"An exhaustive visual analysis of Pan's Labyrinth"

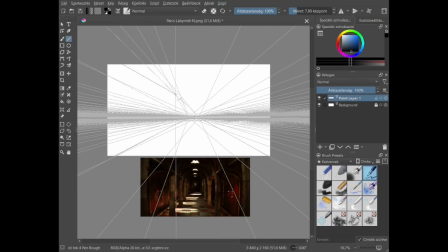(69:30)
The next night, Ophelia manages to get instructions out of the book for the second trial and does as she's told, opening a gateway to the pale man with her chalk. The instructions are much more clear and more elaborate than in the first trial,
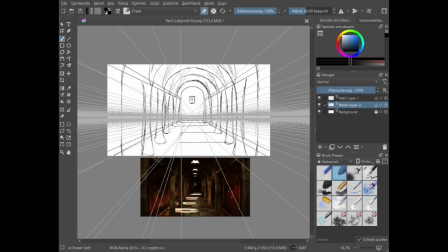(69:48)
including don't eat, don't stay too long, open that specific door and no other, let the fairies guide you, and of course she fails all of them and still manages to escape.
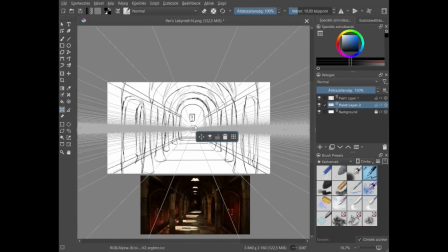(70:03)
She does eat from this table, but not the captain's dinner party.
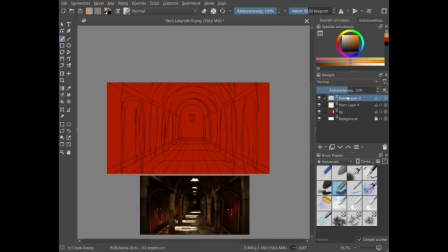(70:08)
She stays long enough for the door to close, but draws a new one on the ceiling. She listens to her intuition instead of the books or the fairy's guidance. She proves exactly that she is capable of not following orders directly and managing just fine on her own,
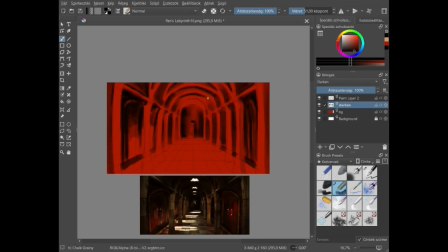(70:27)
further proving that disobedience is a virtue. This twisted logic is hinted at, I believe, in the way the light that shines directly above
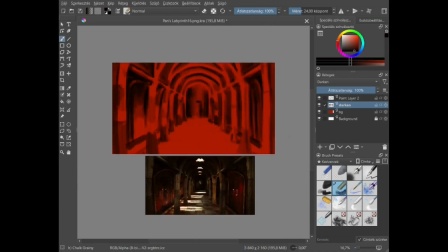(70:38)
um, does not reach the floor the way it, it naturally would,
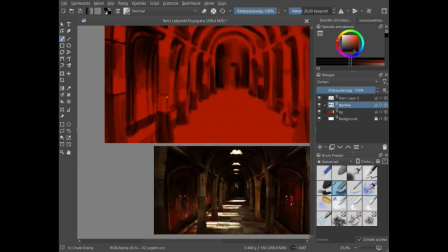(70:45)
but looks tilted instead, like sunlight hitting through the window early golden hour, as if light in this dimension didn't travel in a straight line.
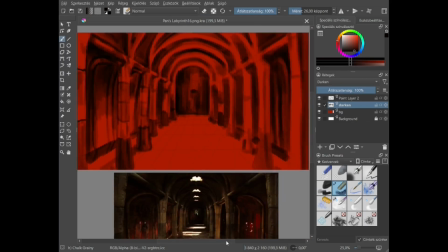(71:00)
We see red again, and it's downright disgusting in this context,
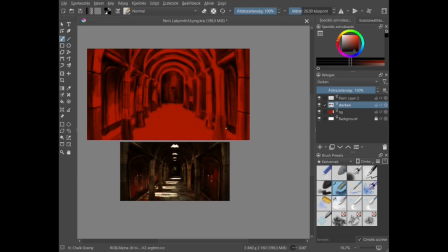(71:07)
nothing like the womb was, but it is perhaps a direct opposite to that. The little moonlit square in the far end of this hallway, with Ophelia peeking through it, is like a little oasis in the sea of orange and red.
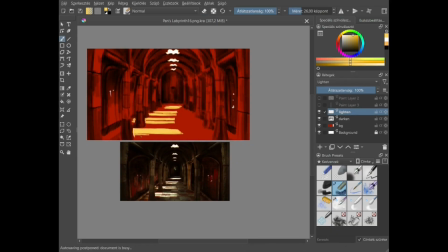(71:25)
Ophelia herself looks like the only pure thing in this scene, which deepens ties to the other dinner scene with the captain, where her mother filled that same role.
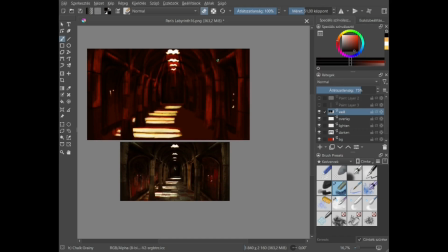(71:40)
As you can see, I struggled a little to get the textures across, but I may have nailed the lighting.
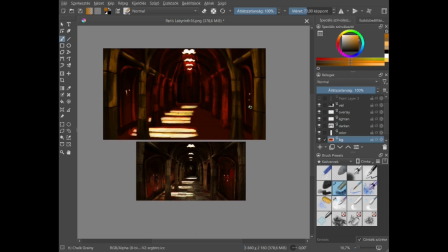(71:49)
I'm not sure. The construction makes even less sense than originally,
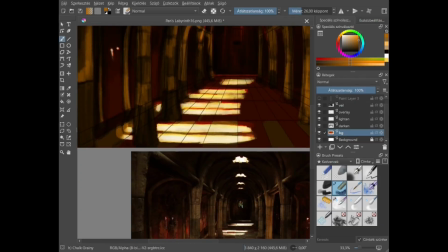(71:56)
but I try to understand and follow the guidelines even in the dim lights.
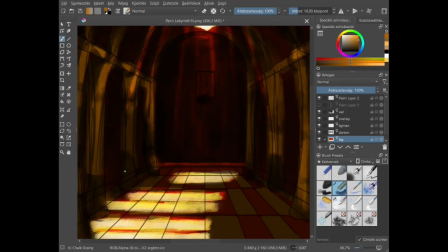(72:03)
Also, I may have made Ophelia too much of a pale blue dot, um,
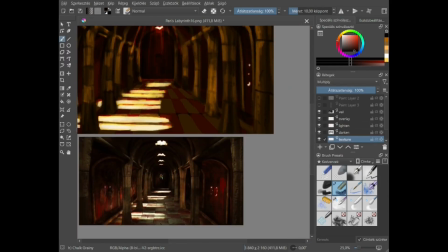(72:09)
like a faceless doll, like the pale man,
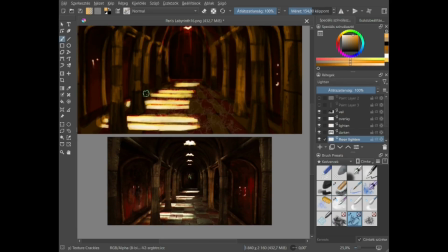(72:13)
but instead of appearing faintly red with blood, she appears faintly blue with moonlight.
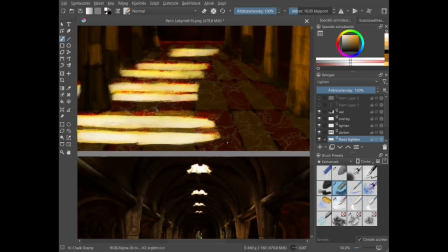(72:20)
Um, and if we try to understand this in the same
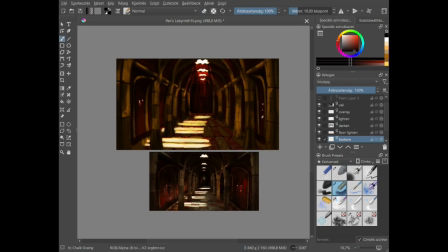(72:26)
context that I used to understand scene 7,
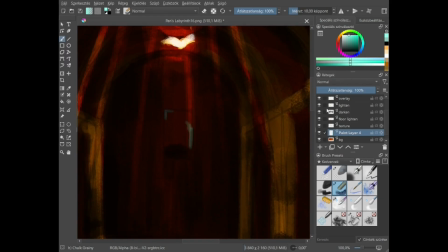(72:31)
the warm and cold glow hitting Ophelia's face at the same time,
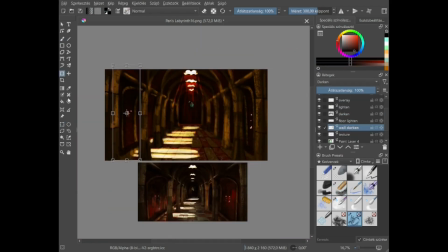(72:37)
it, I guess, is trying to say that the pale man
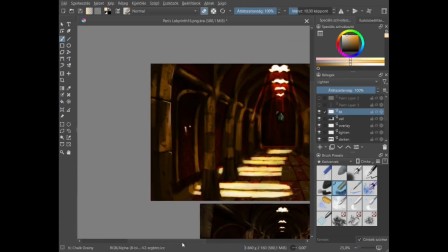(72:42)
is a lot like Ophelia, but it is more flesh, whereas Ophelia is more soul or more spirit,
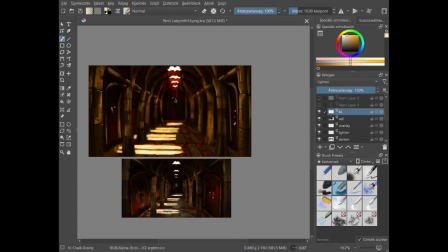(72:51)
and that alone makes a huge difference in them as entities.
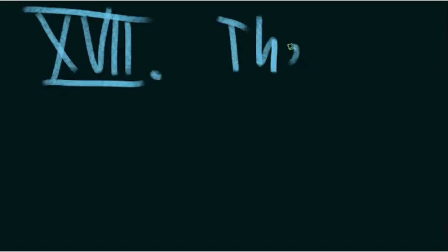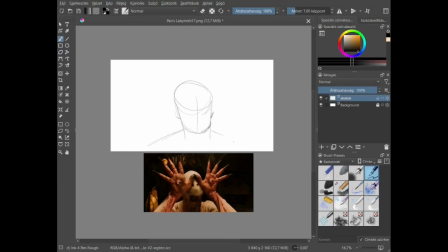(73:05)
The pale man at the head of the table is awakened by Ophelia eating a couple of grapes,
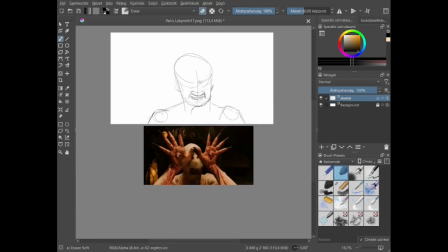(73:11)
pushes his eyes into their sockets on his palms, and looks at her. It's no secret that he was made to look like a man who was once morbidly obese but lost tons of weight overnight.
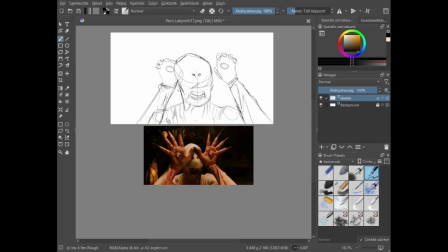(73:24)
Makes him look super gross and terrifying. It's one of my favorite monster designs in general.
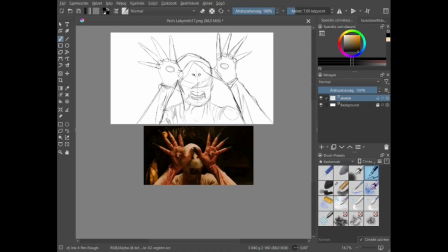(73:32)
The way his skin is stretched out and discolored, it it really does feel just wrong in general. He can't see and act at the same time, given that his hands are on his palms.
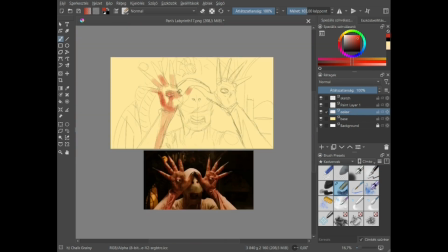(73:48)
So it's either one or the other constantly. And this choice in his design is reinforced by his movements and actions. He is played by the same actor who plays the phone, I mean the pen, by the way, totally in human movements.
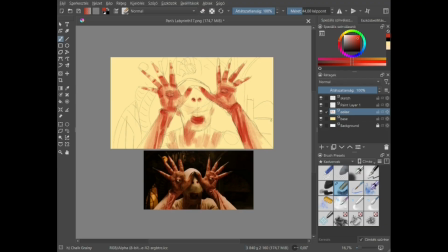(74:07)
But that was to be expected. He has wide nostrils on no nose at all, pretty much.
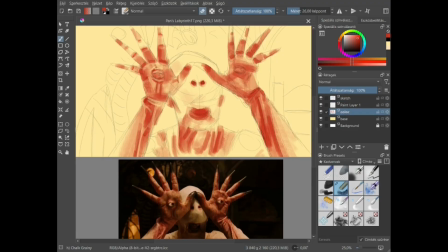(74:17)
Um, and that's interesting because noses are an important factor in whether or not we find a face attractive,
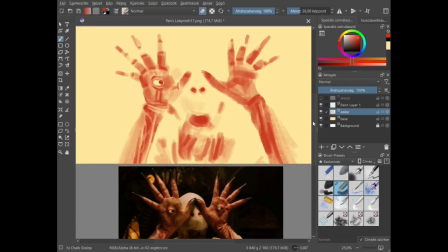(74:25)
which he clearly has no need for.
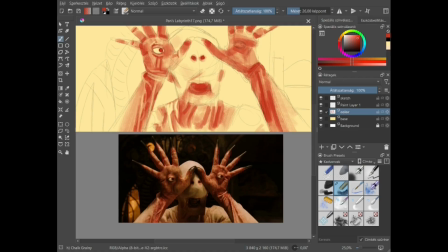(74:29)
But also the elongated nature of our nasal canals and the fleshiness of the nose
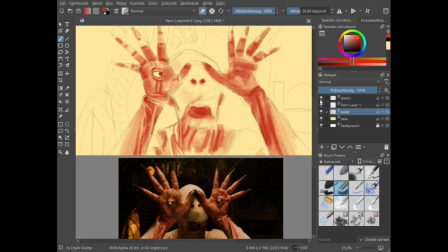(74:34)
play a part in the way we speak and the way our voice sounds.
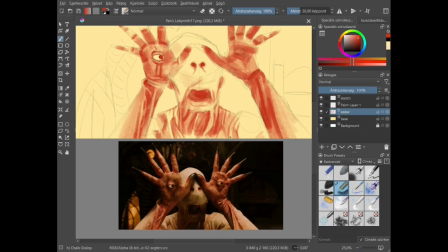(74:41)
he makes this screeching, scream-like sound. If you've seen the movie, you know that.
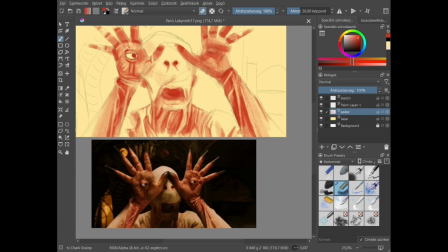(74:49)
Um, so there's clearly no attempt, willingness, or ability to communicate. Tiny ingrown teeth sit in a deep, lipless mouth,
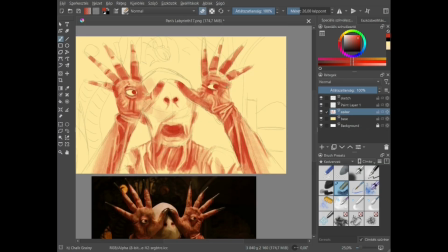(75:04)
which, on the one hand, further complicates communication. On the other hand, they are just not fit for biting.
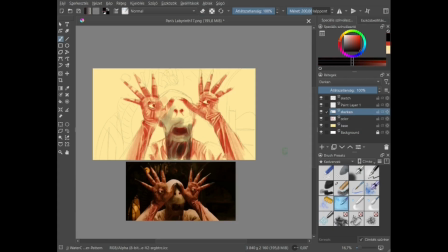(75:15)
And when he does, it's like cutting someone in half with a great sword.
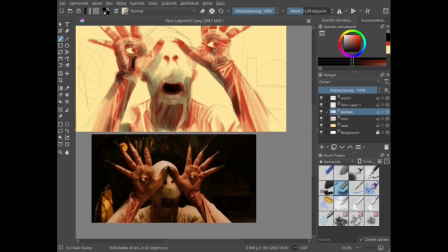(75:19)
It's possible if you're insanely skilled and strong, but a great sword is not a fucking slashing weapon, making the process of biting longer and even more painful for both parties. Long, nailless fingers, blackened and sharpened on the edges,
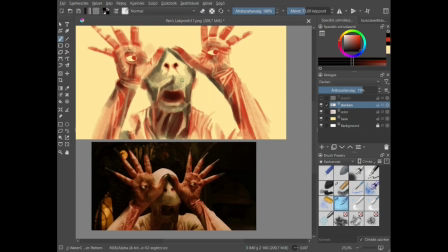(75:39)
they reflect light differently on the ends, reminiscent of the eyes of an infected snail.
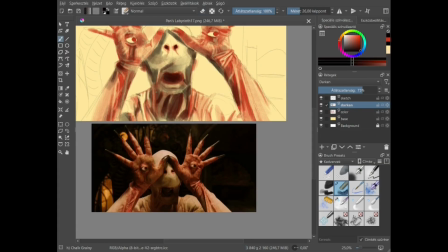(75:46)
I don't know what else they look like, his fingers, I mean, or why it shines like that, but
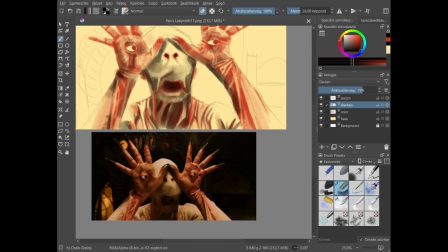(75:54)
yeah, it further separates him from any regular human.
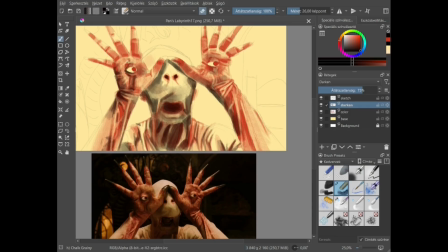(76:01)
Basically, every part of this creature is repulsive and just something you wouldn't want to be in the same room with. Ophelia, being fearless in the way of a child, doesn't seem too bothered by his presence.
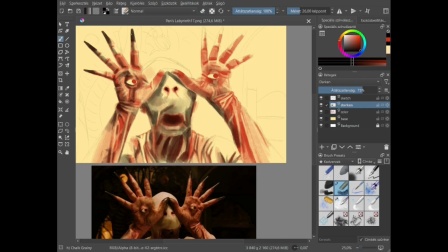(76:18)
Obviously, she's a little thrown off because he's unfamiliar, but she doesn't take much interest in him once she notices that she can communicate with him, and
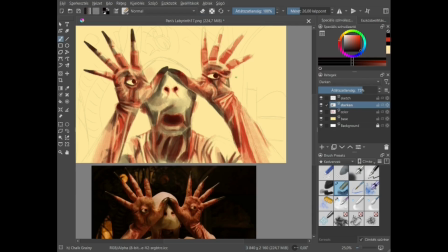(76:32)
especially after what the phone taught her about him not being human.
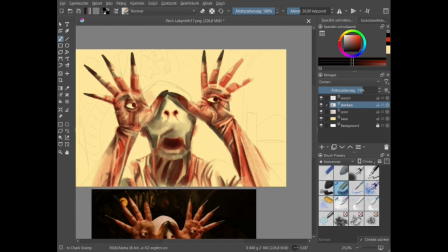(76:40)
Um, but even as she goes on to the three doors,
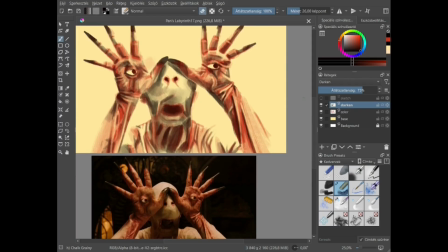(76:46)
she doesn't like keep glancing back at it anxiously or feeling particularly uneasy, or she's not showing it at least.
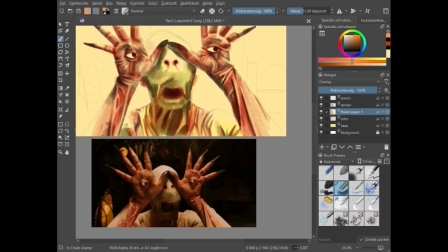(76:55)
Not until it awakens, at least. The paintings show him
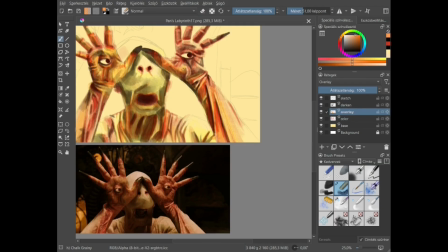(77:02)
or it eating its prey, mostly naked children, I guess, upside down head first.
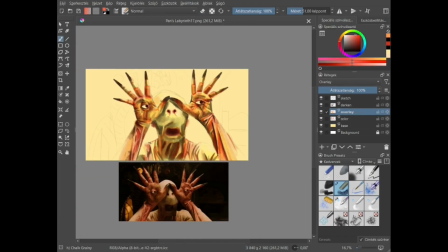(77:10)
The paintings that she notices, by the way. He's It is a physical manifestation of fascism. He lines up perfectly with the captain.
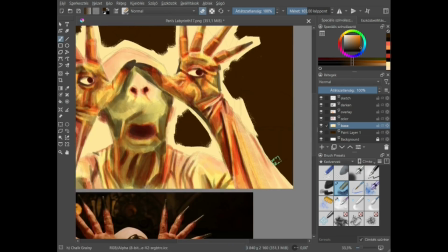(77:25)
The whole following orders blindly, it's literally incapable of acting any other way.
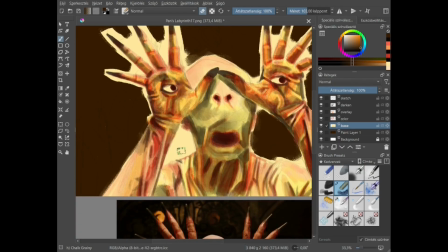(77:33)
He either sees or acts. I mean, he sees or touches. He can do both at the same time.